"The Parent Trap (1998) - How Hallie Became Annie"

challenges to creating a twin out of a single person are attention to details.
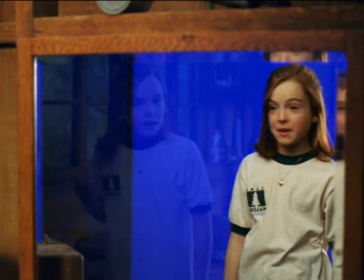It's meticulous. I mean, you're actually down to small things that most people would never ever see. Of course, these days when you have a DVD and everybody can go through and freeze frame, frame by frame, now we have to cover everything. We can't let anything slide anymore.
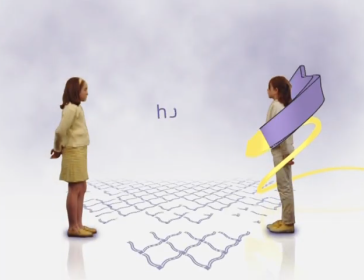I go as the other one character, and I act with a photo double.
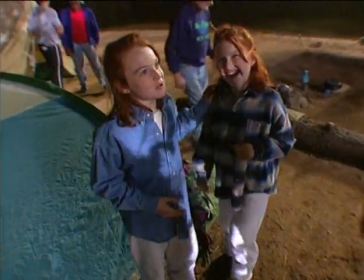Who's this? This is my photo double. But you're in a lot of the shots.
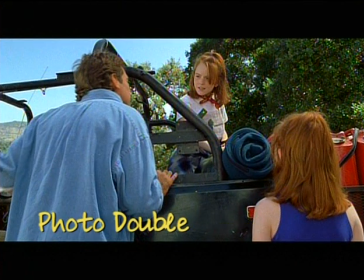You just shoot over the top of the shoulder, behind one of the stand-ins, so you see the back of them with the real actor.
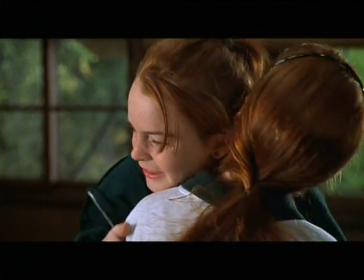Then you go around for the opposite shot, opposite direction, and you just obviously switch them around.
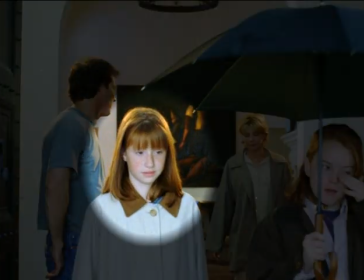At least half a dozen different girls who are stand-ins who basically are all the same size,
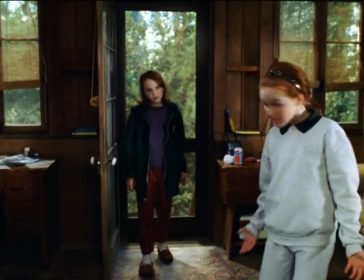same hair color, all look very much like Lindsay from behind or from the side, similar sort of look. It was actually quite fun when we went to the cast and crew party, and here were half a dozen of these girls, including Lindsay, all exactly the same height, with the same hair, walking around and giggling the same way. It's very, very enchanting. Making the illusion that there are two Lindsays in one shot. They shoot Lindsay twice.
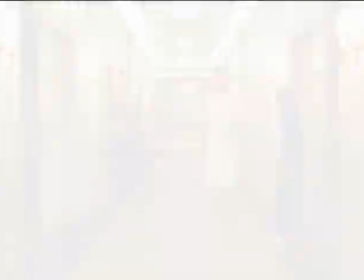They shoot her standing on the right, and then they shoot her standing on the left. The second time around, I have what's called an earwig, which has my voice recorded on it, so that I have timing.
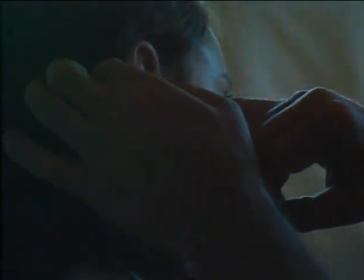The earwigs or the earpiece is custom molded to her ear, so it will fit nobody else.
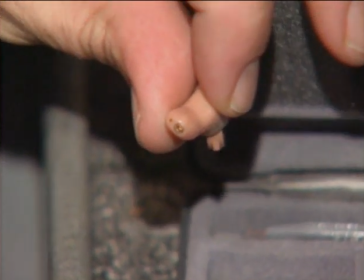These are tiny wireless speakers. Lindsay's not the only one that's worn them.
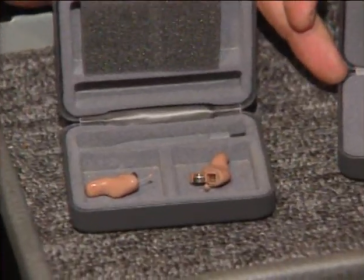We got Dennis wore them, and Natasha wore them, and all the actors wore them whenever they were involved in one of the shots.
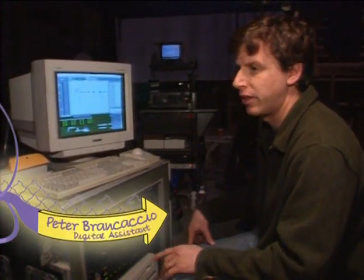This is a digital audio workstation called Pro Tools.
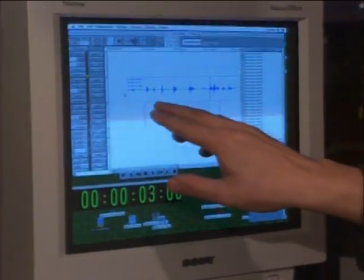So we've already recorded her as the first character, and this is what it looks like.
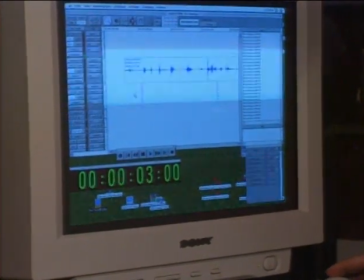And we also put in some cue beeps for her in case she has to come in at a certain moment.
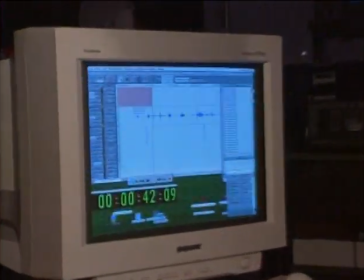This will be beamed into the actress's ear to keep her timing every time. I had to do one at camp, and it was really hard because
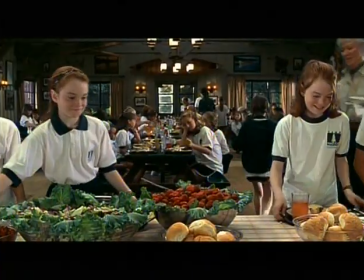me and me, had to grab food at the same time, so it had to be timed perfectly, and that was pretty hard because I didn't know. So I usually go off my lines or other people's lines. So, but I mean, it's pretty easy once you get used to it.
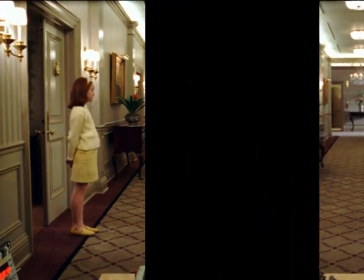And then we take both film clips, basically cut off the right half of one and marry it to the other half.
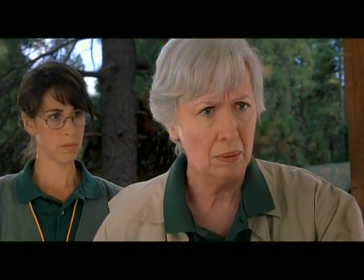Move aside, dear. No, really, I insist. I can't let you go in there. Actually, we're all quite fine in here.
Here's an example of the process called blue screen, where we put an actress in front of the blue.
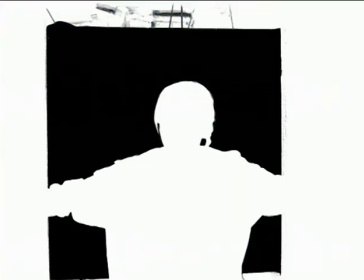What we can do in the computer is just take out anything that's blue and replace it with what's called a map, which is just a black and white version of the shot.
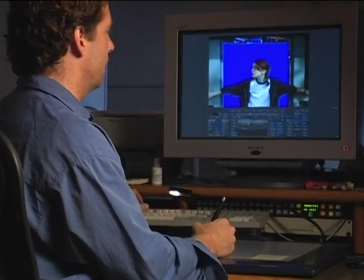This acts as your cookie cutter to cut her out of this shot and put her in the final composite. Once it's moving, it looks very convincing and nice.
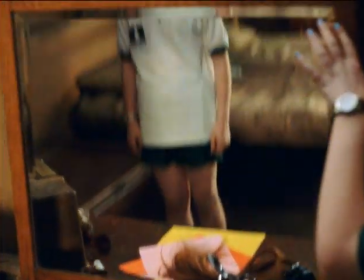Here's an example of a switcheroo. Watch the hand at the beginning here. That's a double, but it's kept in the frame because you can't tell who it is.
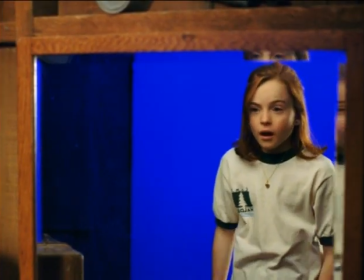This they shot on a blue screen as well, created a mat, cut her out, and place her on the back.
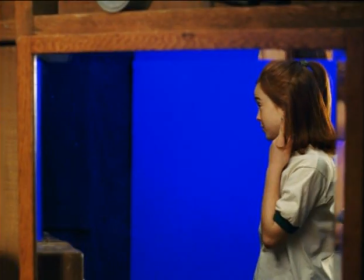The blue screen element is very clever because by putting the blue screen reflected in the mirror, you get all the reflections in the bevel of the glass are all preserved also.
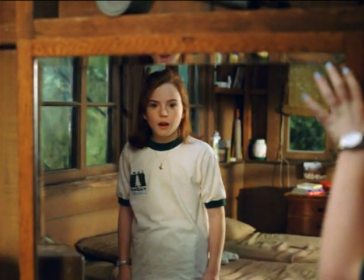You see the final thing. Here's the double's hand going up, puts the mirror in position, then cleans out from the frame before she comes in. All this stuff with the eye contact is what really sells it. The fact she's really talking to herself.
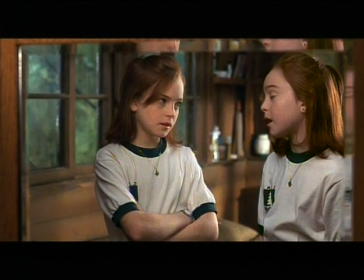I mean, come on, get real.
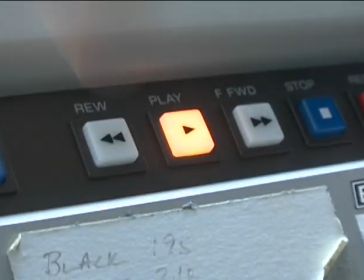One of the terms you'll hear a lot with visual effects is the term motion control.
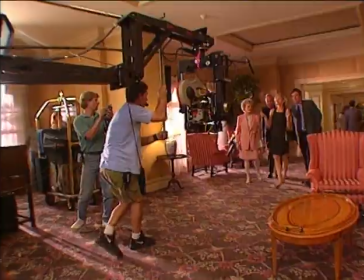Motion control is basically taking a motion picture camera and putting it on a robot. So the robot has control over where the camera moves.
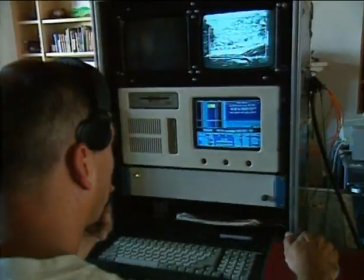It's all programmed through a computer.